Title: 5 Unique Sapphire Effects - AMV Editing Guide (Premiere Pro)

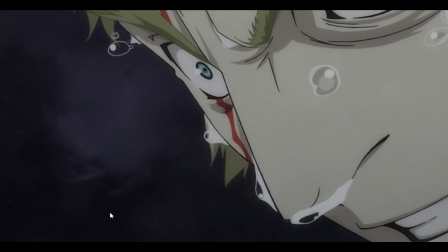4:08 So the viewers might be less likely to notice the clouds and their focus might be on the character instead.
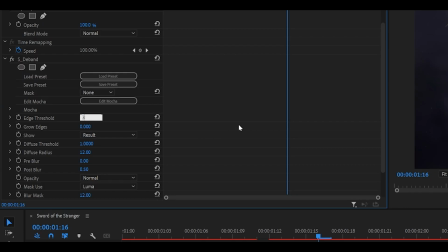4:13 If you really wanted to, you could turn it up to like, let's say 32. However, this affects the entire clip.
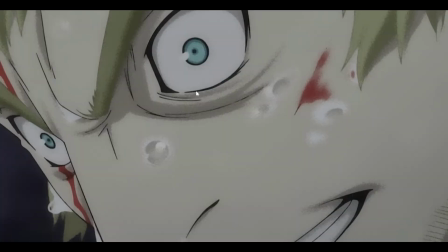4:18 So now we've got like a paint effect all across his face, which actually does look pretty nice.
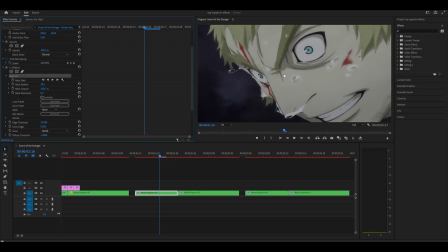4:22 But if you want to get rid of it, just create a mask and just place it around wherever you want it.
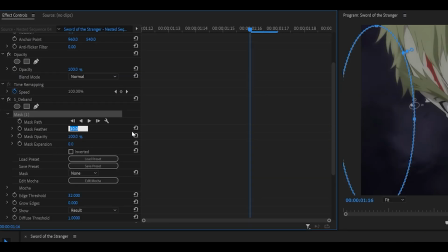4:27 So for me, it's the sky, and I also need to turn up the feather, otherwise it's going to look horrible, just like so.
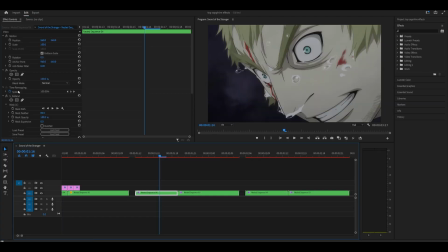4:33 It doesn't have to be too detailed, something like that is fine. So before and after.
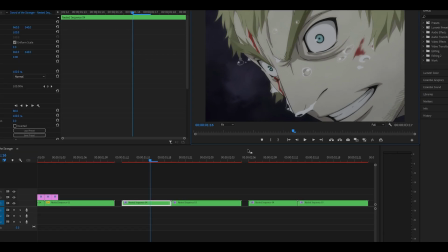4:39 So really what it's doing is it's debanding your clip or image, and it's also adding a blur at the same time, which is very useful.
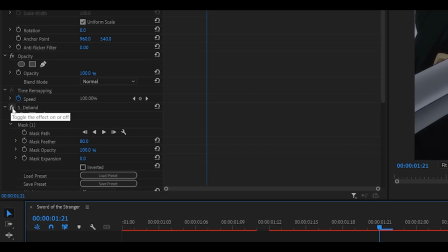4:47 I've got another example here. So for this one, well, I mean, it's more of a preference. I just realized I'm not using the effect for its purpose because you're meant to use it for debanding.
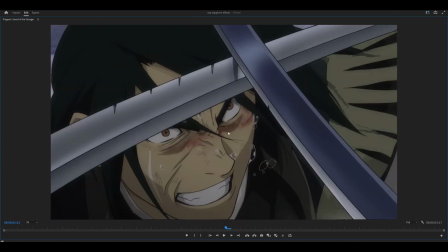4:55 But take a look at this. So this character's got like marks under his eyes, and I wanted to give it some more texture.
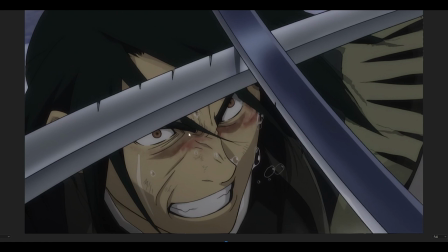5:00 So what I did was I created a mask around it and increased the amount, and this was the result.
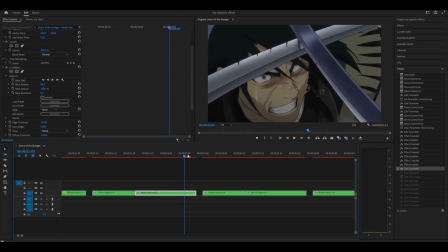5:05 Is it quite unnecessary? Well, it depends on how you use it. In my case, yes, it kind of is, because no one really cares about whatever this is. If the effect is not adding a decent amount of value, then just scrap the idea.
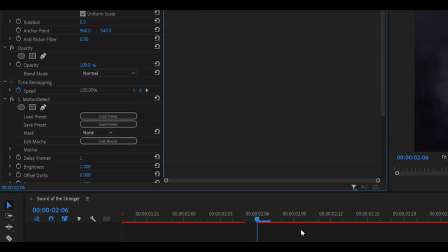5:18 Not the edit, I have to make that clear, just the effect. Next one is motion detect. I actually haven't used this myself much, but it's very, very easy to use.
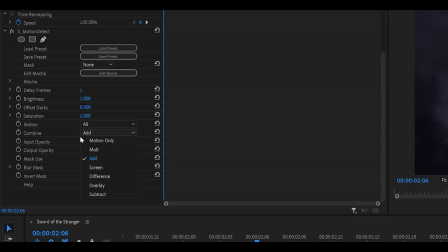5:26 All I had to do was drag it onto my clip and change the combine to add, which resulted in this effect.
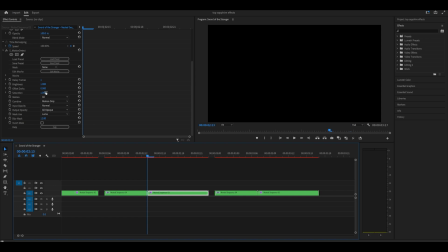5:33 If you add it on and make no changes, this is what it looks like. In fact, I think I've got an idea to create like an end transition. So if I just make a cut, maybe like maybe around here, then get rid of the effect for the first half,
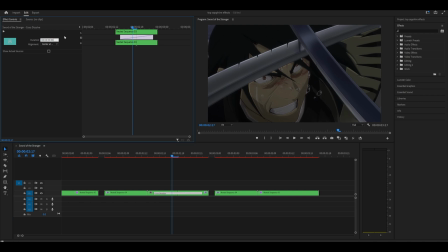5:48 apply a transition, cut it down to maybe, let's go 6 frames, make sure it's centered.
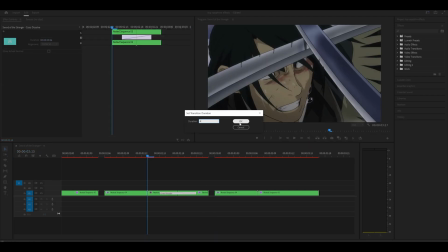5:54 Yeah, something like that. How does that look? Actually, let me do 4 frames instead and just move this out the way because it's annoying.
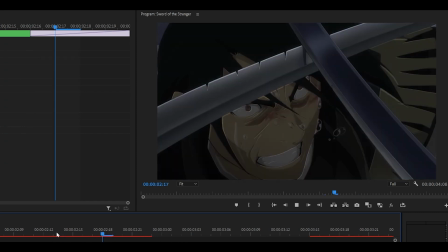6:00 Play it back. And wow, that actually looks pretty cool, I think. And it's frozen.
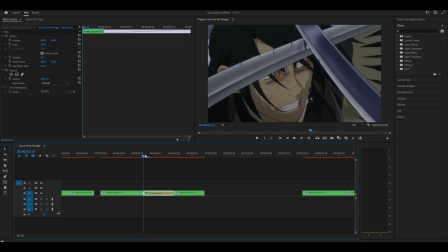6:05 Okay, wait, what's going on? Premiere Pro. Yeah, so it's not bad. I think we could add some glow to it.
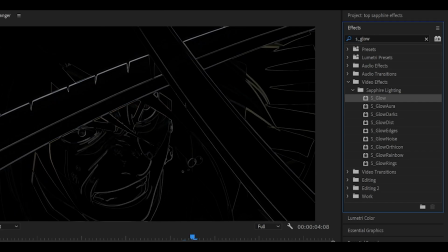6:11 So if we just, sure, S glow will do, which isn't actually working. Okay, let me try something else.
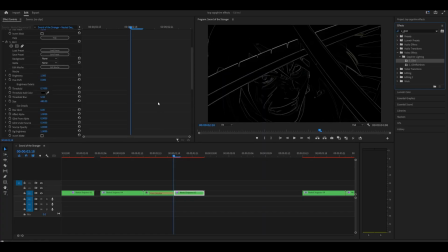6:15 Like, where is it? Sapphire glint, that also works. Or maybe we have to place it on top of the effect. I'm not too sure. Let me just try that. It didn't work. What a waste of time. The final effect, which is Sapphire gradient.
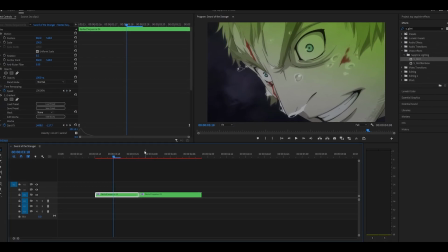6:26 This is a life changer.
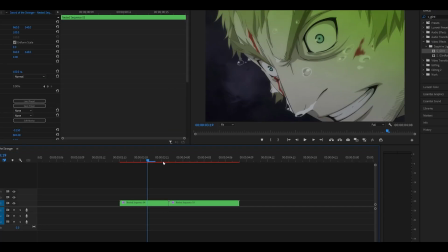6:28 Again, just like the distort effect that I added on previously, this one can express emotions very well, or even personalities.
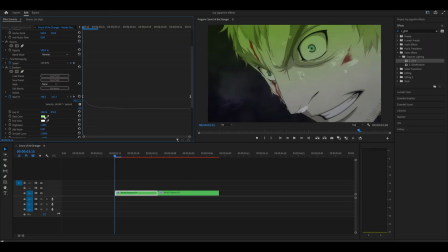6:35 I mean, I wouldn't say that this guy is the brightest. He seems fairly evil. I think he is actually. I have seen this film, but that was like 3 years ago or 4, so I don't actually remember.
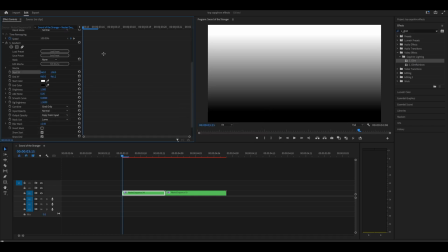6:43 But basically with this effect, so if I just reset it, get rid of my keyframes as well, it just adds a gradient onto your clip, which you can change as well.
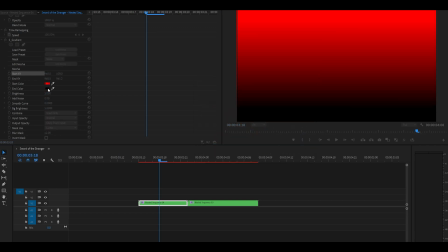6:51 So I can set it to something like red for the top and maybe like a blue or purple for the bottom.
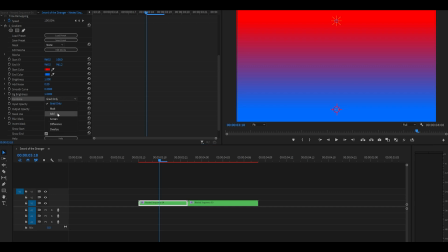6:56 Then you can use a blending mode. So just here where it says combine, so you can either add it or even screen or difference it.
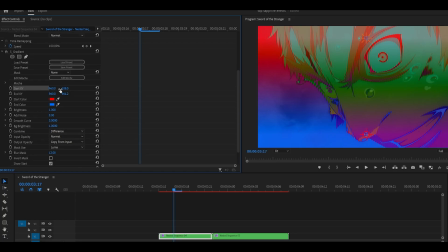7:04 That looks really, I think the word is psychedelic. Not only that, but you can also keyframe your points, so you can move them around however you like.
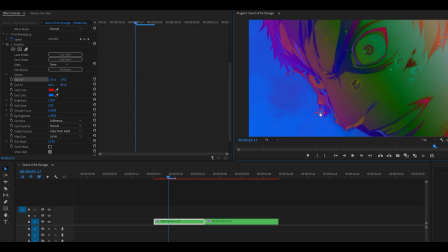7:10 And this actually does remind me of invert a bit, at least with the settings that I've gone for at the moment. So for my example,
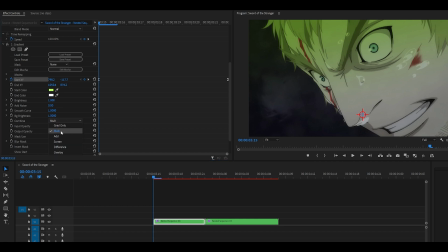7:17 I set the end color to white, and then when I set it to multiply, it let me hide that color, and so we could only see the top one. I then keyframed the points, so from left to right as he moves.
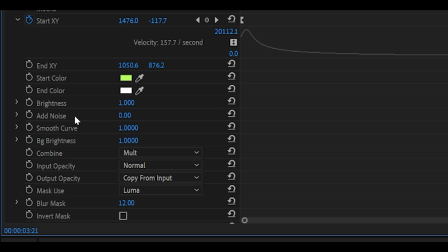7:29 If you are a fan of noise, well, you're in luck because there is a noise option, so you can just crank this up.
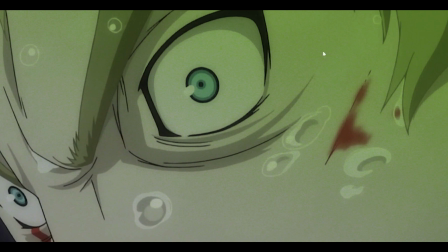7:34 Let's just go 104. Now you've got a bit of texture, which makes your clip look less boring.
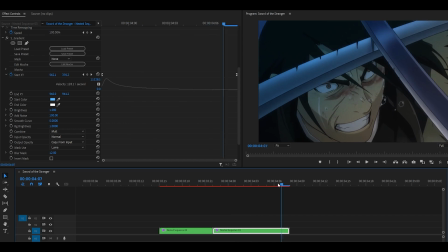7:39 I pretty much did the same thing for my second clip as well, but with a different color, and I keyframed it just coming down like so. If your clips look boring, add this effect, it changes everything. And with that being said, members, thank you for your support.
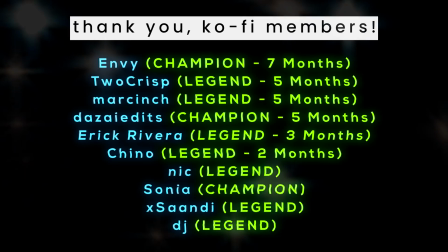7:52 If you would like this project file, then just check the shop, completely free to you as always.
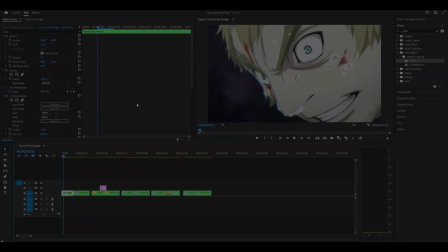7:57 Thank you for watching. Peace.